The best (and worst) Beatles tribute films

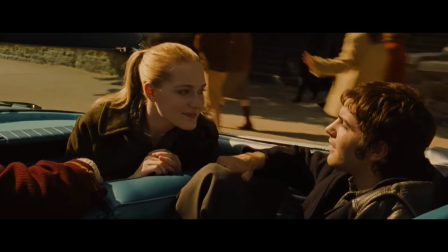32:39 Well, I guess Zac Efron has. But yeah, this is Lucy's MO in the film. She's Jude's love interest, but she's also the voice of radical social upheaval that becomes more prevalent throughout the 60s.
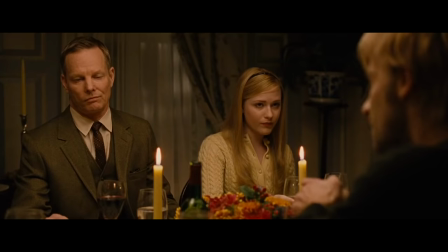32:48 Jude is then invited over to Thanksgiving dinner. Max turns out to be Lucy's sister.
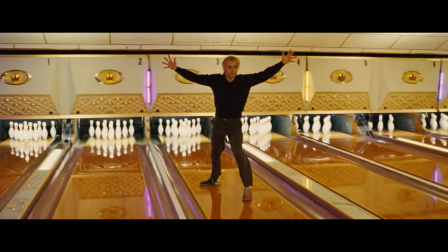32:52 Their family are upper-class snobs, and so they sing All My Loving at a bowling alley and terrorize anyone who's ever worked in occupational health and safety.
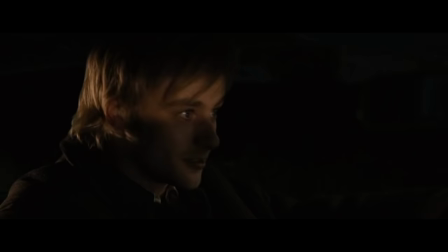32:58 Jude and Max then leave for New York City, where Max gently warns Jude that she's got a boyfriend. And he says, it's okay, I've got a girlfriend. They arrive at a bohemian walk-up in the village. And here we meet Sadie, the Janis Joplin-inspired soul singer who owns the place. And also where we get a Maxwell Silver Hammer reference.
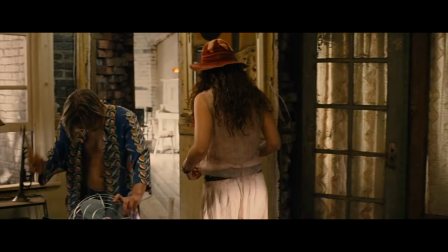33:15 And again, could have murdered your granny with a hammer.
The first of many. So did I mention that Lucy has a boyfriend?
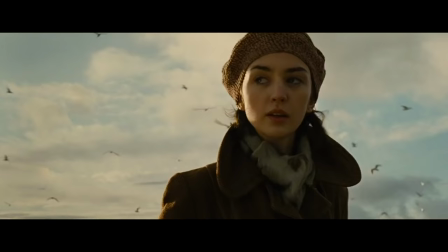33:22 Well, she doesn't anymore. He dies, and Jude's girlfriend is kind of just not mentioned after this, so that solves that problem.
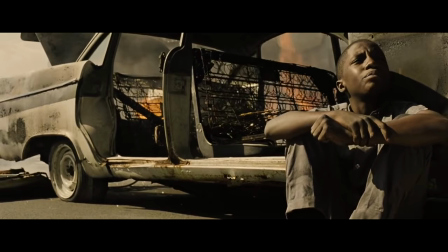33:27 We then gear shift to a sequence of the Detroit race riots, where a little boy, who is later killed by police, sings a soulful cover of Let It Be, along with a gospel choir.
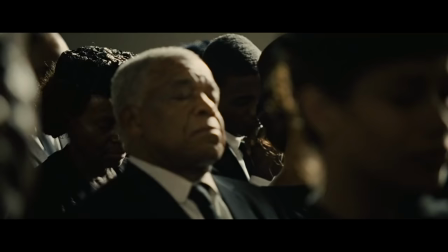33:36 Just quickly, this is one of those renditions of a Beatles track where you have to remind yourself that this isn't a traditional gospel song, but one written by a 27-year-old white guy in the 60s. It's what makes this movie stand out above many others.
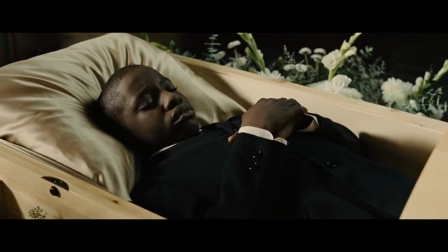33:47 They do a lot of justice with the music and contextualize it so well with the action.
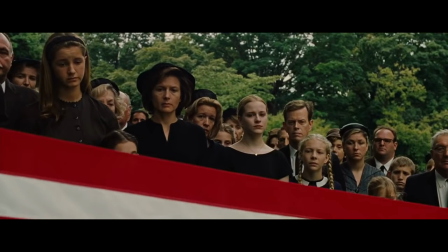33:51 The parallel funerals of a young black boy killed by police and a young white soldier killed in a pointless
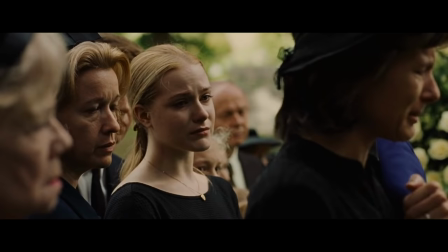33:57 war perfectly portrays the tensions of the 1960s and shows that even in the first 40 minutes of this film,
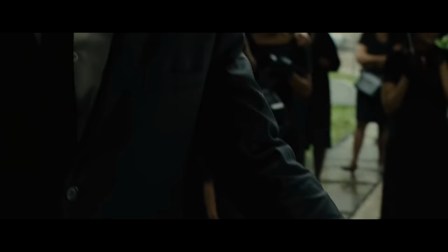34:03 we've already seen a lot of emotional range from the story and its characters.
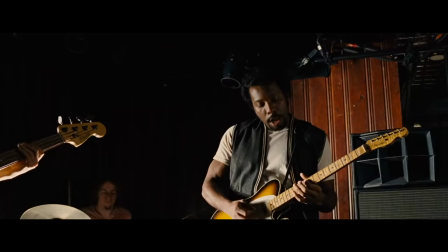34:07 The boy who was killed has a brother, Jojo, an obvious parallel to Jimi Hendrix, so much so that he's later given the full Hendrix costume treatment.
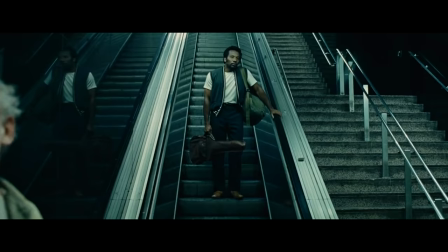34:14 No way!
Jojo sets off for New York City with a guitar slung across his back while Joe Cocker sings Come Together as various New York characters,
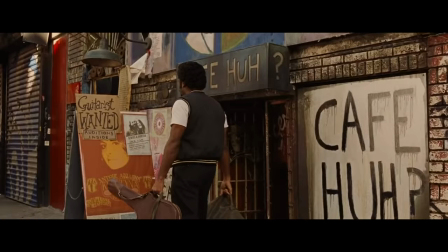34:21 such as a homeless man, a pimp, and a hippie. There's also this really great sequence of business dances before Jojo auditions to be Sadie's guitarist.
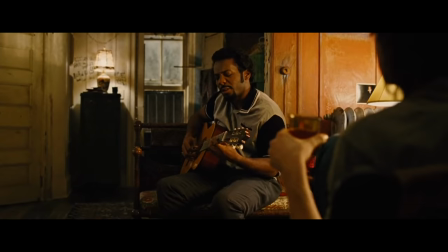34:29 Meanwhile, Jude's getting by through his art, selling it to a small record company.
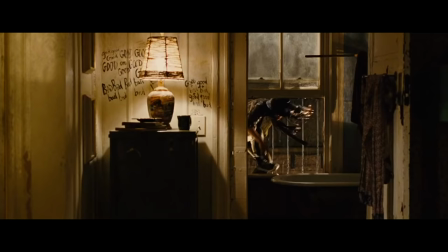34:33 So Jojo's hanging out at the apartment when we see Prudence enter out of nowhere, apparently fleeing an abusive relationship. Jude explains to Sadie that she came in through the bathroom window. Perfect.
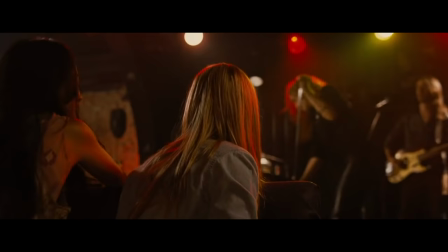34:42 Lucy leaves for New York City to join Max, and they all attend Sadie's gig, where she gives a very Joplin-esque rendition of Why Don't We Do It in the Road. Wow! We do
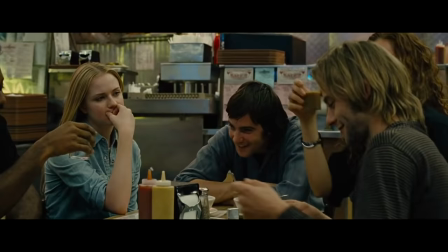34:53 And Jude falls in love with her to her own slow cover of If I Fell. Max gets a letter from home indicating that he's been drafted in the war.
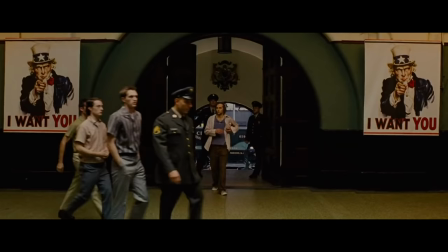34:59 What follows is, I think, the most effective sequence in the whole film, invoking the slogan from the Uncle Sam posters, I want you.
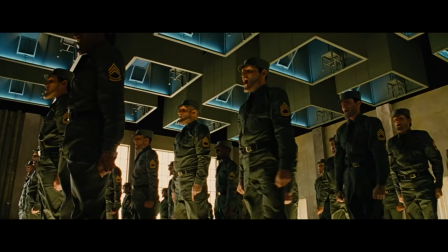35:09 A terrifying rendition of I Want You is performed by creepy dancing soldiers.
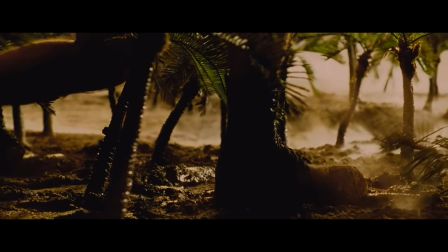35:13 We cut to Max and the other new recruits carrying the Statue of Liberty while they sing, she's so.
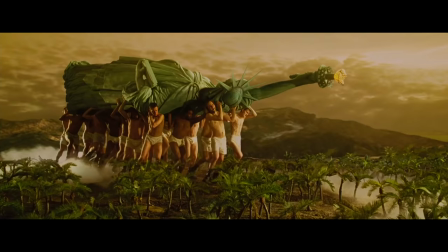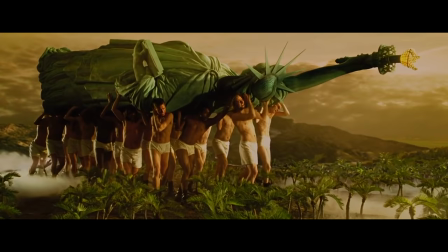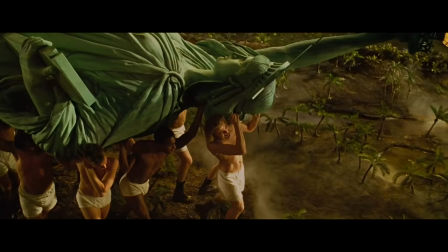35:30 Super creative interpretation of an otherwise obscure line from what is originally a
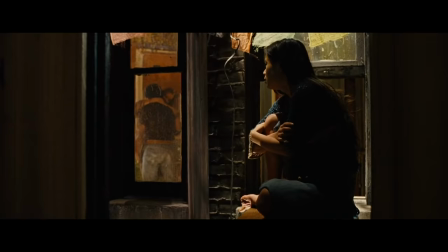35:34 sultry rock song about lust that becomes a frightening commentary on the Vietnam War.
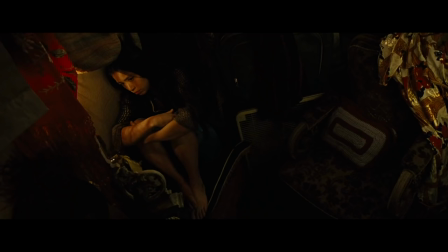35:39 We discover that Prudence has a crush on Sadie and locks herself in a closet. This sequence is a reference to the original composition of this song by John Lennon,
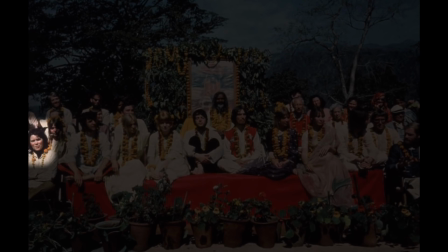35:46 who wrote it in India on a meditation retreat that Mia Farrow's sister Prudence was also attending.
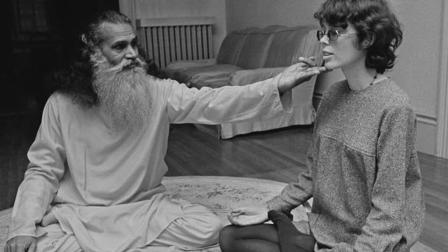35:51 Prudence got super into private meditation and was eventually coaxed out of her seclusion from Lennon and George Harrison, which inspired this track.
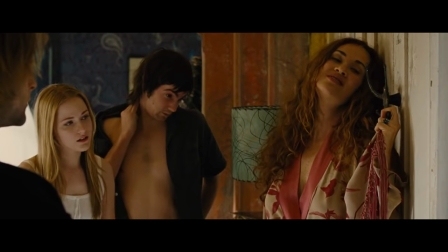35:59 Dear Prudence,
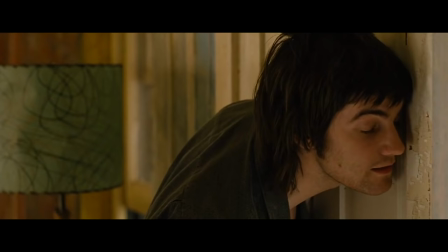36:01 won't you in Across the Universe, it's played as a sort of coming out song, as they are literally asking Prudence to come out to play.
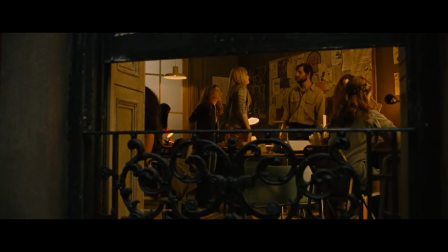36:08 This transitions to a peace rally on the streets of Manhattan, which inspires Lucy to join a group of peace activists led by the revolutionary but shifty Paco.
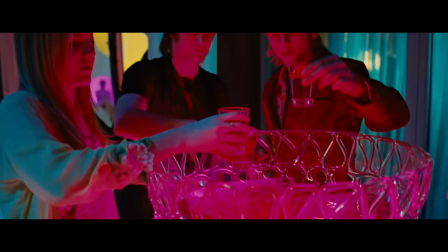36:17 Sadie is coaxed into signing a record deal without Jojo, which is where we move into the Summer of Love section of the film with Dr. Robert, played by Bono.
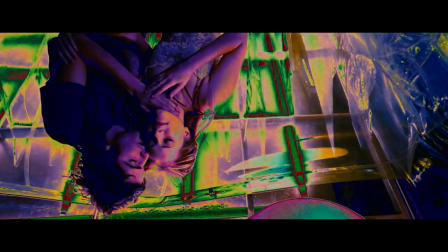36:25 I am the Eggman.
Kind of Ken Kesey, Neil Cassidy guru singing I Am the Walrus on a psychedelic bus,
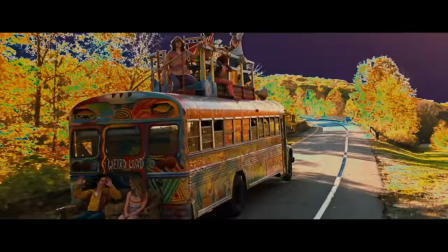36:34 directly inspired by Kesey's magic bus from the summer of 67, with some very 2007 visual effects added in.
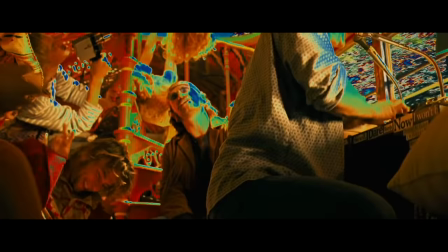36:40 This whole middle section of the film is made to feel like you're dropping in and out of an acid trip.